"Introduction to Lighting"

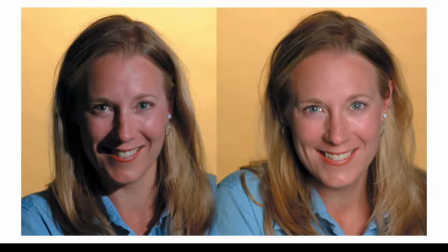We're getting really sharp shadows. And then on the right-hand side, we have a larger light source and we get soft shadows. You can see in this case, a lot of times, especially if you're talking about like headshots and beauty photography, you're going to use really soft lighting, so larger light sources, but that's not always the best, right?
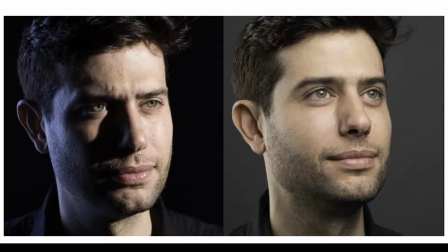So in this example, this is a really great example of how that still looks really attractive and appealing, that hard light source, that really small light source. It just creates a more dramatic and tense atmosphere to the image, whereas the one on the right-hand side feels much more gentle and appealing and calm.
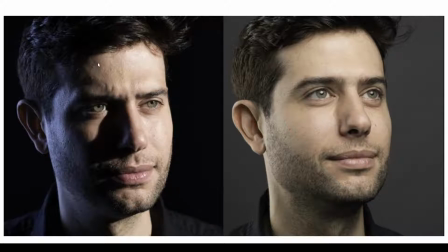But it's just that quality of those shadows is adding a lot of weight to that idea or that emotion of your lighting.
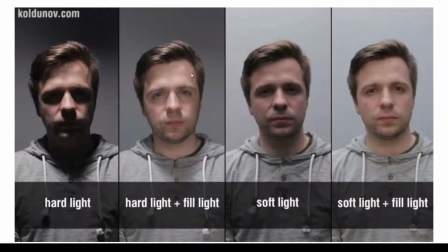Here we can see an example where they're using kind of the same fill light but different key lights. So in this one they have a hard light, so again it's a small light source or it's far away. So you're getting these really deep dark shadows, really sharp shadow shapes on his like eye sockets, his nose, his mouth.
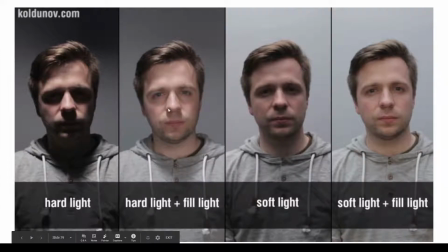And then when you put it together with the fill light helps, but you can still see these kind of like jarring sharp shadow shapes that are showing up on his face, right? And so on this one right here, we've added using a soft key light, and so those shadow shapes are blurred out.
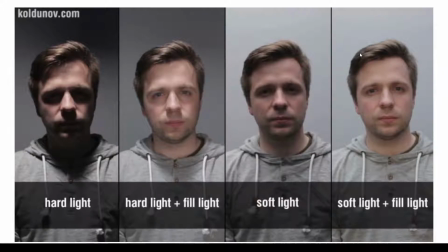And then we add that fill light in, we get this more gentle and even lighting. So compare these two together, right? This one, the shadows from his eye sockets and his nose aren't quite as noticeable, whereas in here, even with the fill light, those shapes are still kind of being drawn on the face.
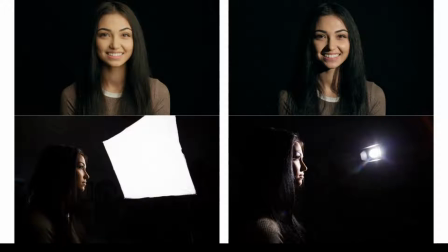And here's just one more example, right? Showing this is the same distance, right? So this light source right here is going through a diffuser or softbox, which is making the light source a larger light source because the light's coming from a lot of different directions instead of a small, tiny direction. And so we get this really soft, appealing shadow shape on her face.
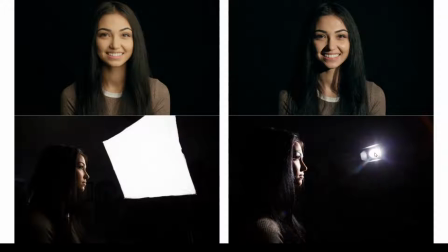And this one right here, we have a naked bulb, right? So it's a smaller light source, right? Same distance. And so we're getting much sharper, harder shadows on our face. And here's the same concept.
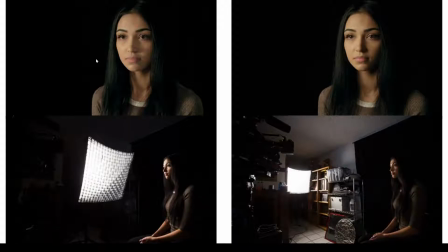We have the same light source, but from different directions. So right here, when it's close up, those shadows are a lot softer. We can look at the shadows on her nose, for instance, like the cast shadow right here. And when it's farther away, you can see those shadows are much crisper, a lot darker, and a lot more contrast to it.
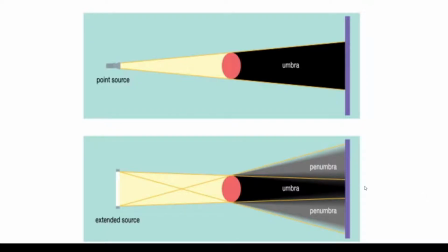And so what's going on here, I don't want to get into the specifics of this for the sake of this lecture, but mostly what's happening is that when you have a really small light source, any point where that shadow is either, or generally speaking,
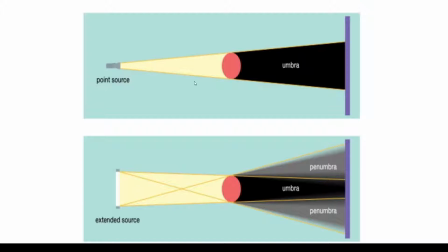when you look at a surface where you're casting shadow on, you're either getting the light or you're getting the shadow, right, from that light source. And if you're using a point light source, whereas theoretically the light came from a single point in space and not from a surface or an area,
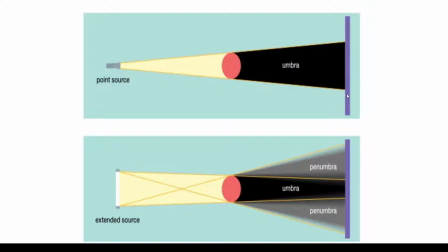then it's either on or off. Either you have shadows or you have light source on that surface, and there's no in between, and you get a really sharp fall off between them. In reality, most light sources are emitting light from an area, right? You're not emitting it from a single point in space.
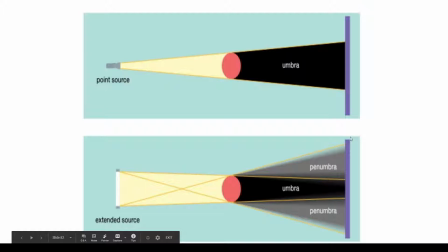And so when I look at this spot right here can see every single part of the light source, right? So it's going to be fully lit. This spot right in here can't see, like let's say right here, isn't going to see any part of the light source, so it's fully in shadow and not getting lit at all.
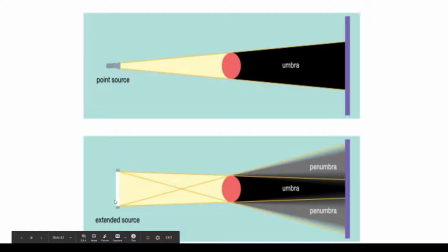But this transition area between those two areas is seeing part of the light, so it's getting partially lit. And so this penumbra, this area between the deep shadow and the lit side, is going to be that transition where you're having portions of the light source hitting that area, and so you get a transition or fall off.
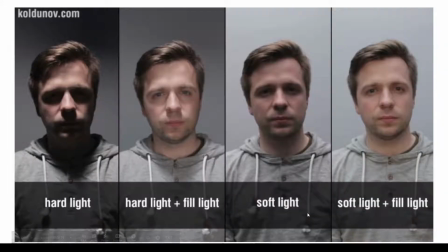So that soft shadow, that soft effect on from a soft shadow right here is going to be where you have a large enough light source where this part right here might be fully in shadow, like not getting seen at all by the light source, but this part right here is seeing part of the light source, not all of it, but part of it, and so you're getting a transition into the fully lit area.
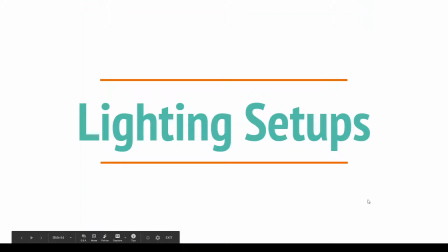Okay, let's talk about some common lighting setup terms.
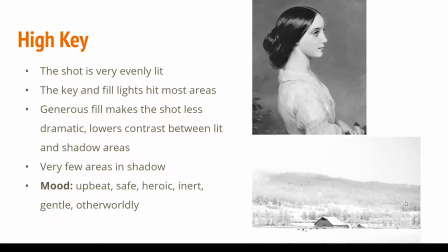So high key is going to be a lighting setup where most of your scene is well lit,
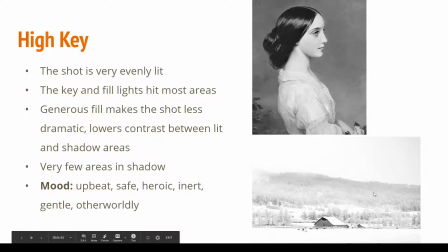and so you have a strong key lighting source and you're also getting a lot of fill or ambient light, and not a whole lot of your scene is going into shadow.
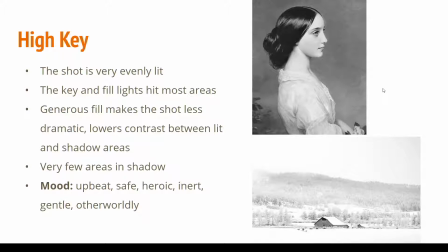So this creates a very safe, neutral, upbeat, pleasant kind of situation, right?
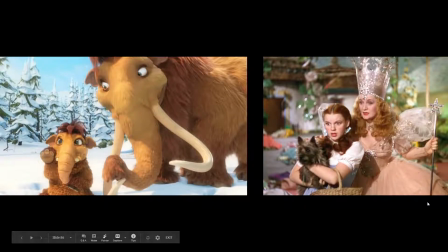So most shots in your film, unless you want it to feel dramatic or moody, are going to have a pretty high key setup, right? Most things are going to be fairly well lit. You still have shadows, right? You still have dark values, right? But for the most part, your scene is easy to see, easy to read. Nothing is being hidden away from you.
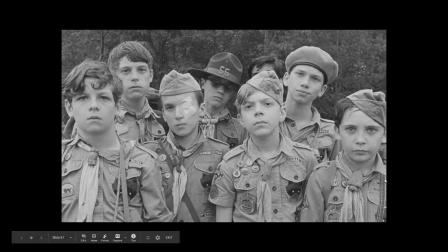Very common in most comedies, right? And any neutral shots that you don't want to feel like it's dark or moody. So this is from Moonrise Kingdom, right? And so these kids, that whole movie, a lot of Wes Anderson movies, because they're comedies or they're dramedies,
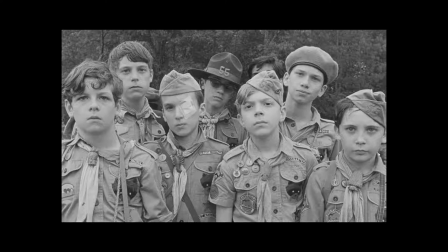there's going to have very high key lighting setups. And so it's just a lot of light everywhere.
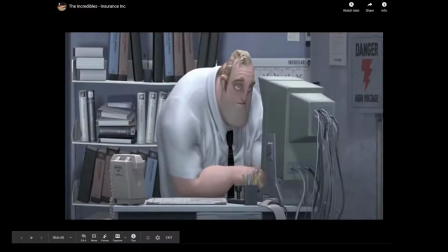It doesn't have to be a funny scene, right? Or I guess this could be funny depending on who you are.
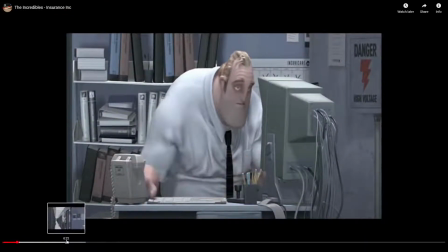But it doesn't have to be pleasant. In this case, they're using the high key, even lighting setup to make it kind of flat and boring because Bob's job is boring.
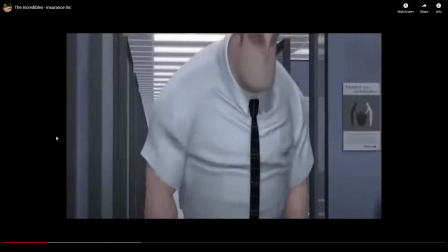He's in an office. And so that, that fluorescent lighting is making everything flat and gray like,
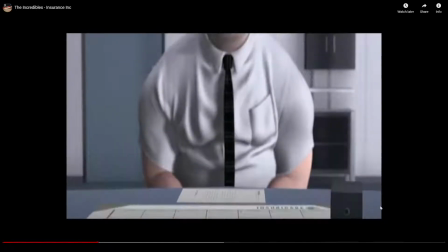a bland piece of paper, which is how he feels about his job.
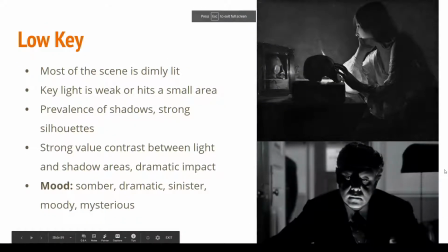Low-key lighting setup is where you're going to have a
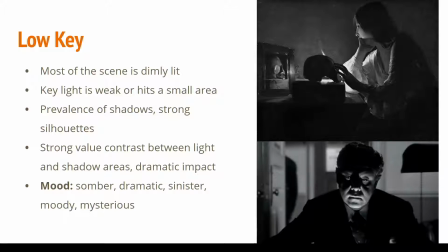really strong contrast between your primary lighting source and your shadow areas,
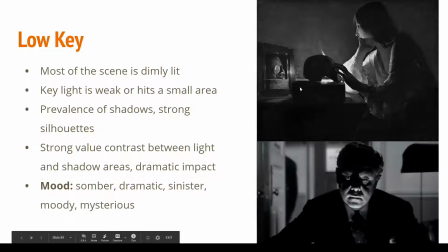which means that your shadow areas, or a lot of your image, is going to go to darkness. So in all these examples here, you can see most of the scene goes into darkness and adds a lot of drama to the scene.
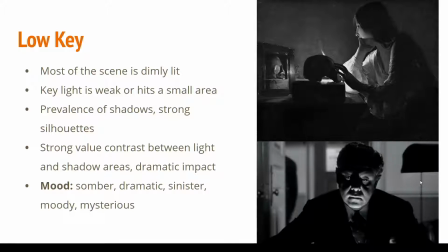And because when we can't see things, we naturally feel a little uneasy or curious. And so it adds a lot of mystery to the scene, or makes something a little bit more sinister or a little bit scary.
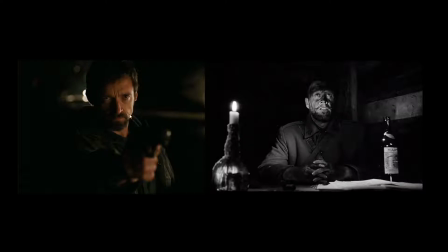So you can see from these examples, we have really strong contrast between our lit side and our shadow sides of these areas. And so all that shadow adds drama or danger or interest or mystery to the shot.
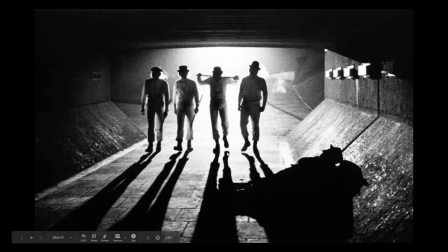Here's an example from Clockwork Orange. Very bright scene, right? Really, really strong, intense, blown out lighting source. But a lot of the film or shot goes into shadow, especially the important stuff, right? We can't even see the characters' faces. This guy right here is just a pure silhouette.
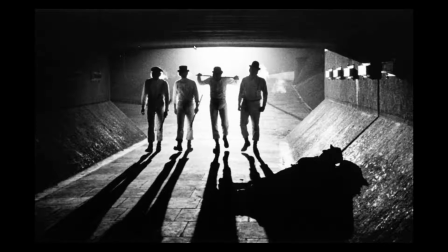So we naturally look at these guys and we think, oh, these guys are dangerous, or oh, this is spooky, right? If we saw their faces and they were being lit from the front, they wouldn't be quite as spooky or scary.
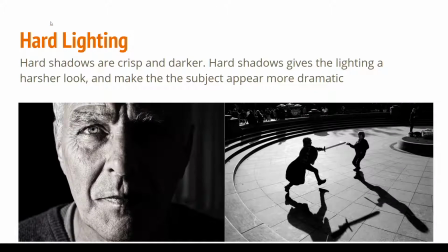We mentioned earlier, but this is just going to reiterate, hard lighting and soft lighting. So a hard lighting setup would be similar to low-key lighting, where you're trying to create a drama or tension into the scene.
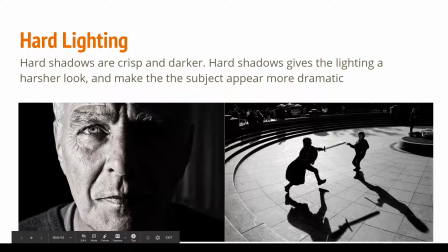And so your shadows are sharp, harder, and usually have more contrast between the light and shadow side. And that usually means the shadows are a little bit darker. Not always the case, but hard lighting is going to have this harder look to it.
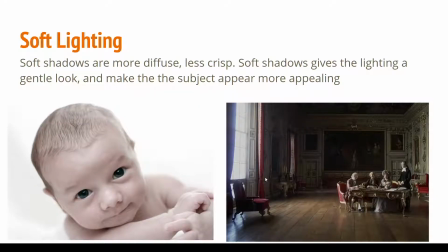It makes things more dramatic. Soft lighting, on the other hand, is going to be more evenly lit, and it's going to have a softer transition from the light side to the shadow side, and it creates things that are safer or more appealing or more naturalistic.
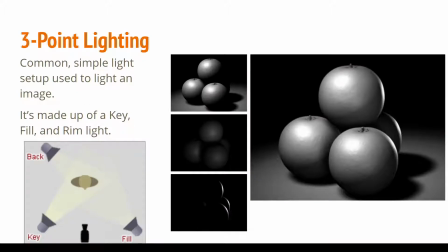Three-point lighting is a very common lighting setup. So we're not going to go into all the different types of lighting setups, but this is one that is very popular for lighting characters. And it's not always just 3 lights. I think most of the time I wouldn't do just 3 lights,
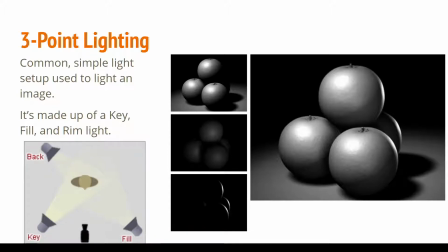but it's using 3 of the different types of lights that we described earlier to create or shape our character in a very appealing way. And that's using a key light, so our primary lighting source, which is going to sculpt our form. And you can see this is the key light right here, right?
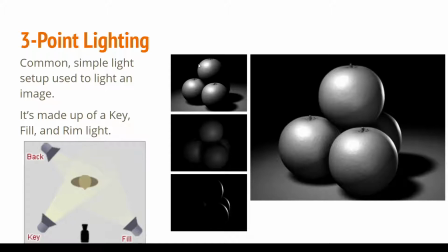So it's off to the side, it's not coming straight from the camera. It has this really nice shaping and sculpting to the form.